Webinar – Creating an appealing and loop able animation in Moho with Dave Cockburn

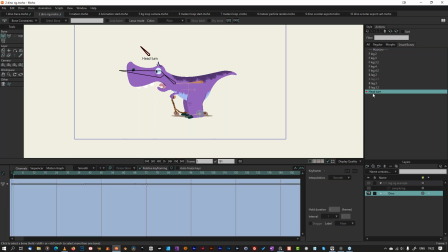So if we go to the head turn here, you can see it's manipulating these bones up and down to give a little head bob of anticipation, but it is also, just go to the head turn
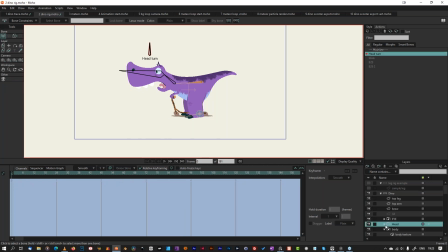dinosaur, you can see the head. If we just mine down here, we go to the skull, we can see that as it turns, those points
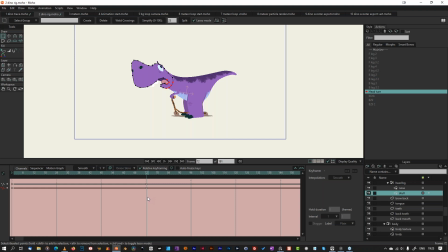change into the head turn position, which is based off the rough I did before. I also manipulated the tongue and the teeth and the eye and everything, but and you can use point tools,
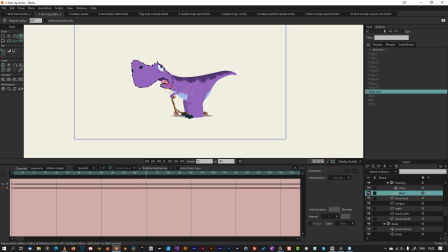but the magnet tool is quite good for doing broad shapes. So that is the rig done.
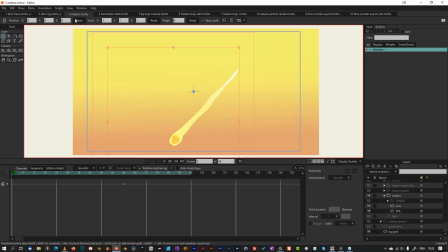So next thing we want is some meteors for the background, and they are incredibly simple. If I just scroll through this one, you'll see it is, if we go to the tail, it is simple, just shape,
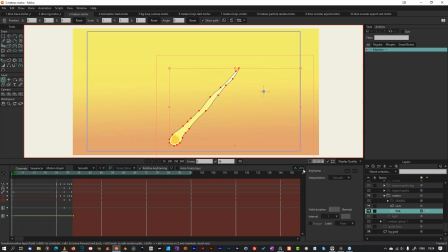but I have selected some of these points, and let's just go in and turned the
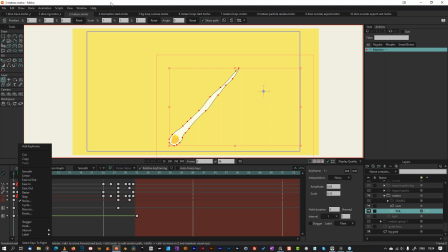keyframe method into noisy. So that just gives a little bit of noise. You can change it in the keyframe settings.
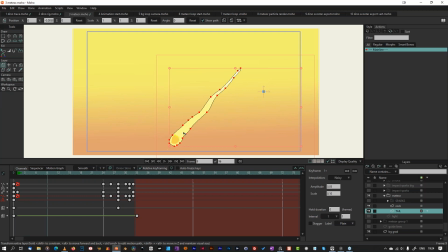And as you see, the points around the meteor itself don't change.
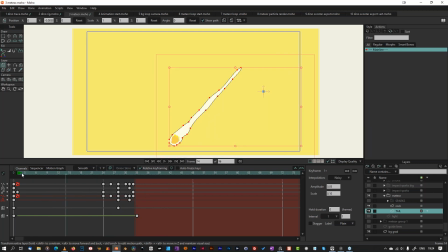So that gives a nice kind of fiery effect. And when it hits, basically the meteor disappears, and all I did was I moved the points around with the magnet tool and the point tool just to give a bit of an explosion.
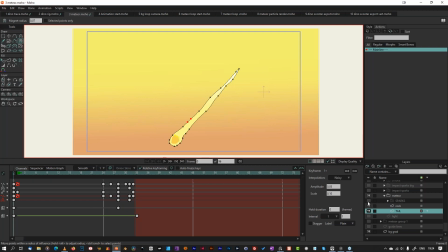But that's not explosive enough, so I added some particle sparks. So they are simply, you can see that one,
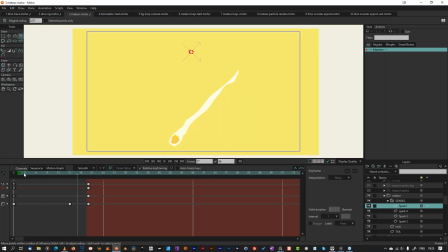they're simple shakes that rotate and fade out.
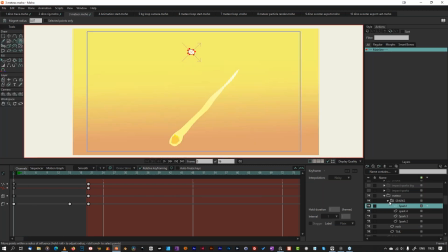There's a few of them. Still not spectacular enough, so I put some impact sparks.
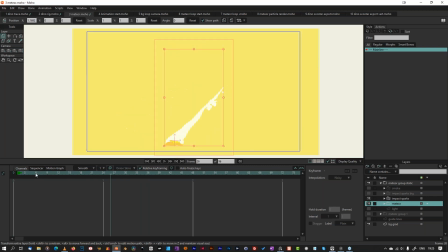So when it hits, bang. Also more big zigzaggy sparks, just to enhance it even further.
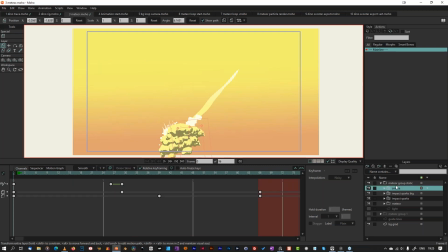And finally, some smoke. Sorry, I have to move the cat off my keyboard there. Bang. And smoke is
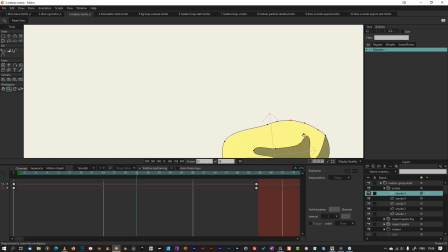simply a kind of puff shape,
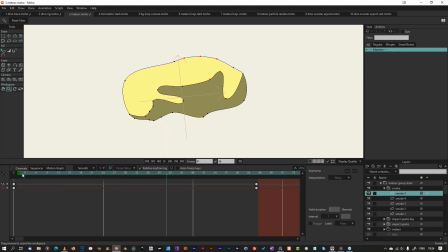but it kind of inflates over its life. Again, I use the magnet tool for that. But the smoke particles have actually really big blur to them.
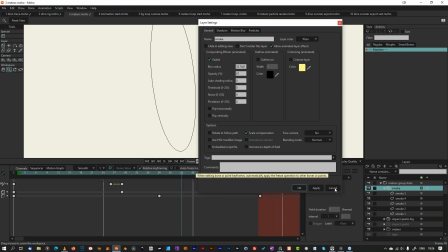So, and as they get older, they get more and more blurry, which gives quite a nice effect.
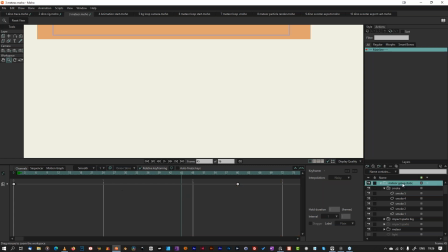So if I just show you,
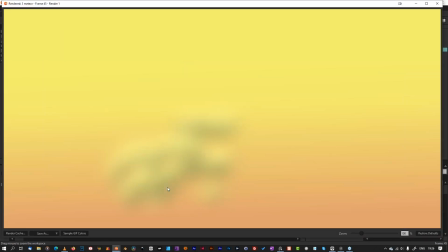render this one, you see, you can hardly see it.
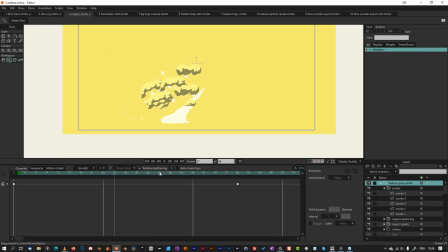Let's just try it earlier. There.
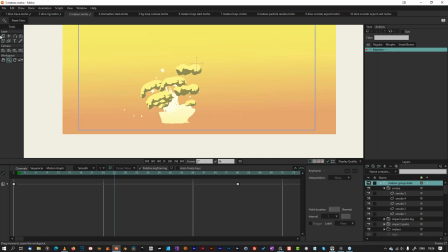The other thing, just to give a bit more interest to the explosion and the effect,
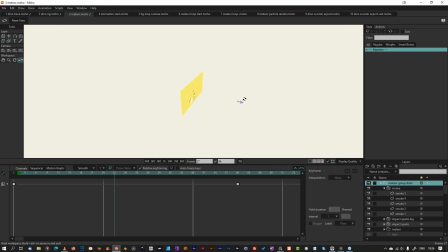is I have, if you just zoom in here, this is all but the workspace.